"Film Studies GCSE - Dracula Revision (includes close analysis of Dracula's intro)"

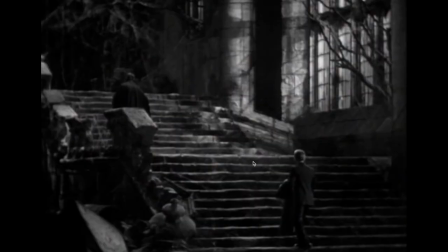(16:38)
So interesting there, the performance of the actor playing Renfield. You saw Dracula, arms open, sort of showing that charm, that sophistication, like sort of the welcoming presence as he invites him up the stairs.
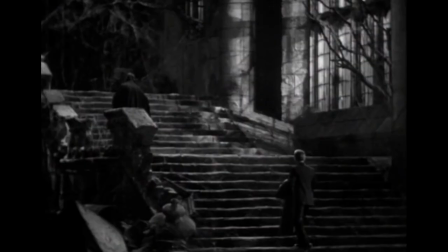(16:55)
But Renfield, or the actor who plays Renfield, looks almost hypnotized, blank look on his face, eyes open wide and sort of almost compelled to move forwards. So it's really getting quite early on this idea that Dracula is powerful
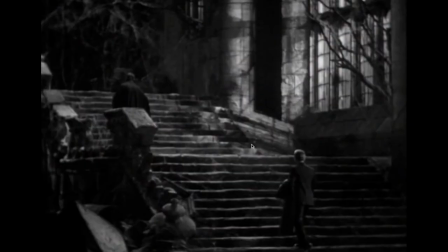(17:13)
in what he can compel people to do. The other thing I just wanted to mention as well, which I'll just quickly go back to,
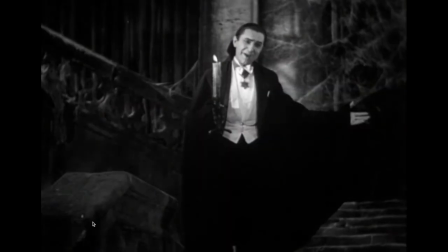(17:20)
is the fact that Dracula is holding a candle. So we might talk about the symbolism of the flame, of fire, fire being something that annihilates, destroys,
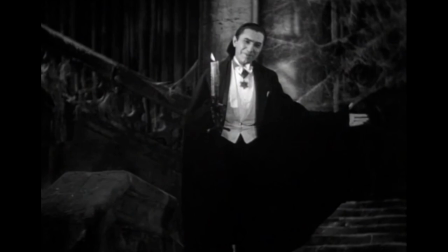(17:36)
takes all of the life out of any situation if left unprotected, if left to run rampant. So that might be an interesting sort of symbolic connection to make to Dracula.
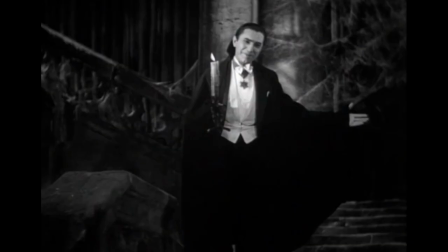(17:52)
He's holding this flame, so we might sort of associate those ideas of destruction, of devastation, of the fire with Dracula's character and what he's capable of.
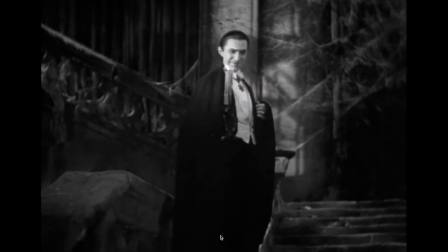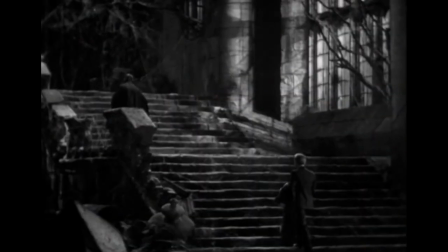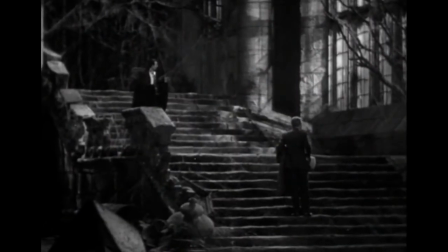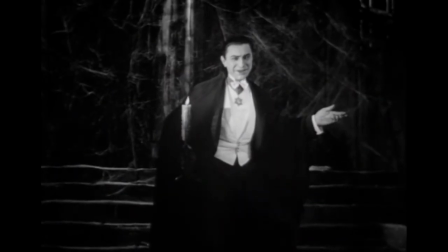(18:20) Listen to them. Children of the night. What music they make.
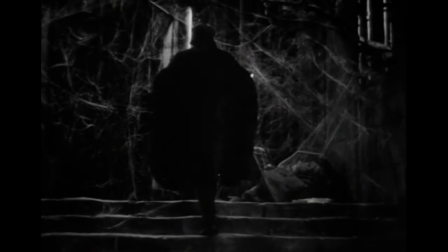(18:32)
So still in that high angle there, and Dracula is about to literally walk through the spider's web.
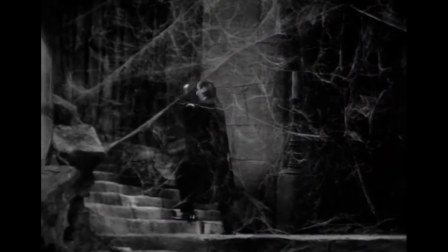(18:42)
He didn't disturb it though.
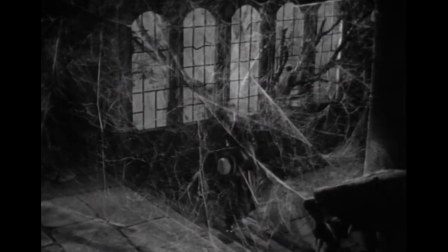(18:48)
I think the suggestion that it's his web. And then Renfield, look at that shot there.
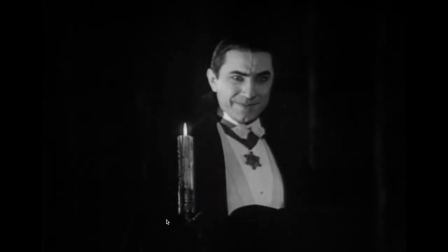(18:53)
Renfield literally is being lured in here.
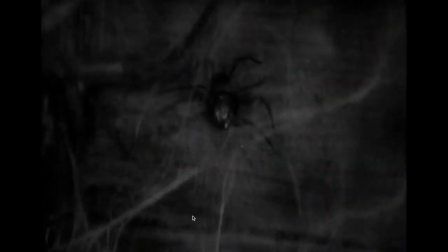(19:02)
And that's to come through the spider's web. Oh, into the trap.
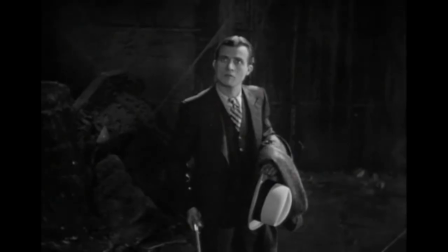(19:07) The spider spinning his web for the unwary fly. The blood is the life, Mr. Renfield.
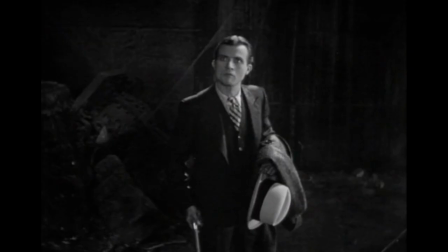(19:15)
And use of the diegetic dialogue there to really kind of hammer home the point that Dracula is the spider, he's the predator, and Renfield is the fly, the prey.
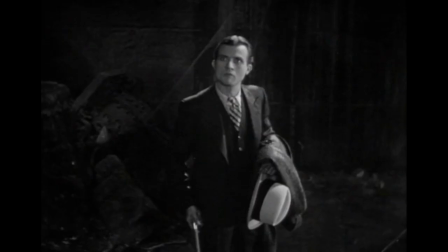(19:27)
And there's also even the mention of blood there as well. to foreshadow obviously what it is that keeps Dracula undead, or, you know, how he's able to survive as a dead being through drinking life's blood.
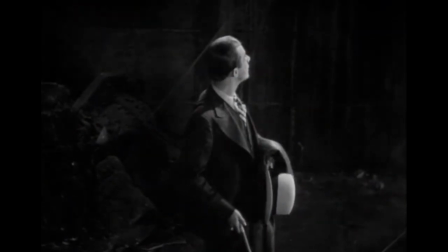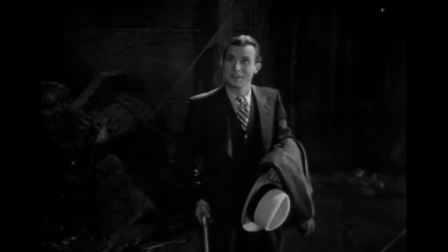(19:49) Yes.
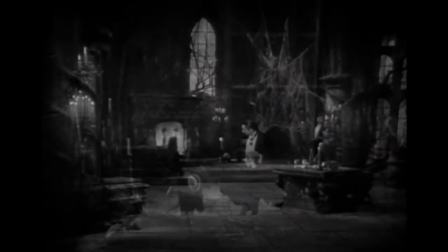(19:54)
And here we have it. Renfield has definitely been captured. I hope you found this video useful. Maybe it's something you can use for revision. Perhaps you could try a practice question. It's useful for not only the stepped questions for Dracula, but you could also potentially use some of the content for a context or a microanalysis question for the comparison as well. If you did find the video useful, please give it a like, subscribe to the channel for more content. Thanks very much. See you next time. Bye-bye.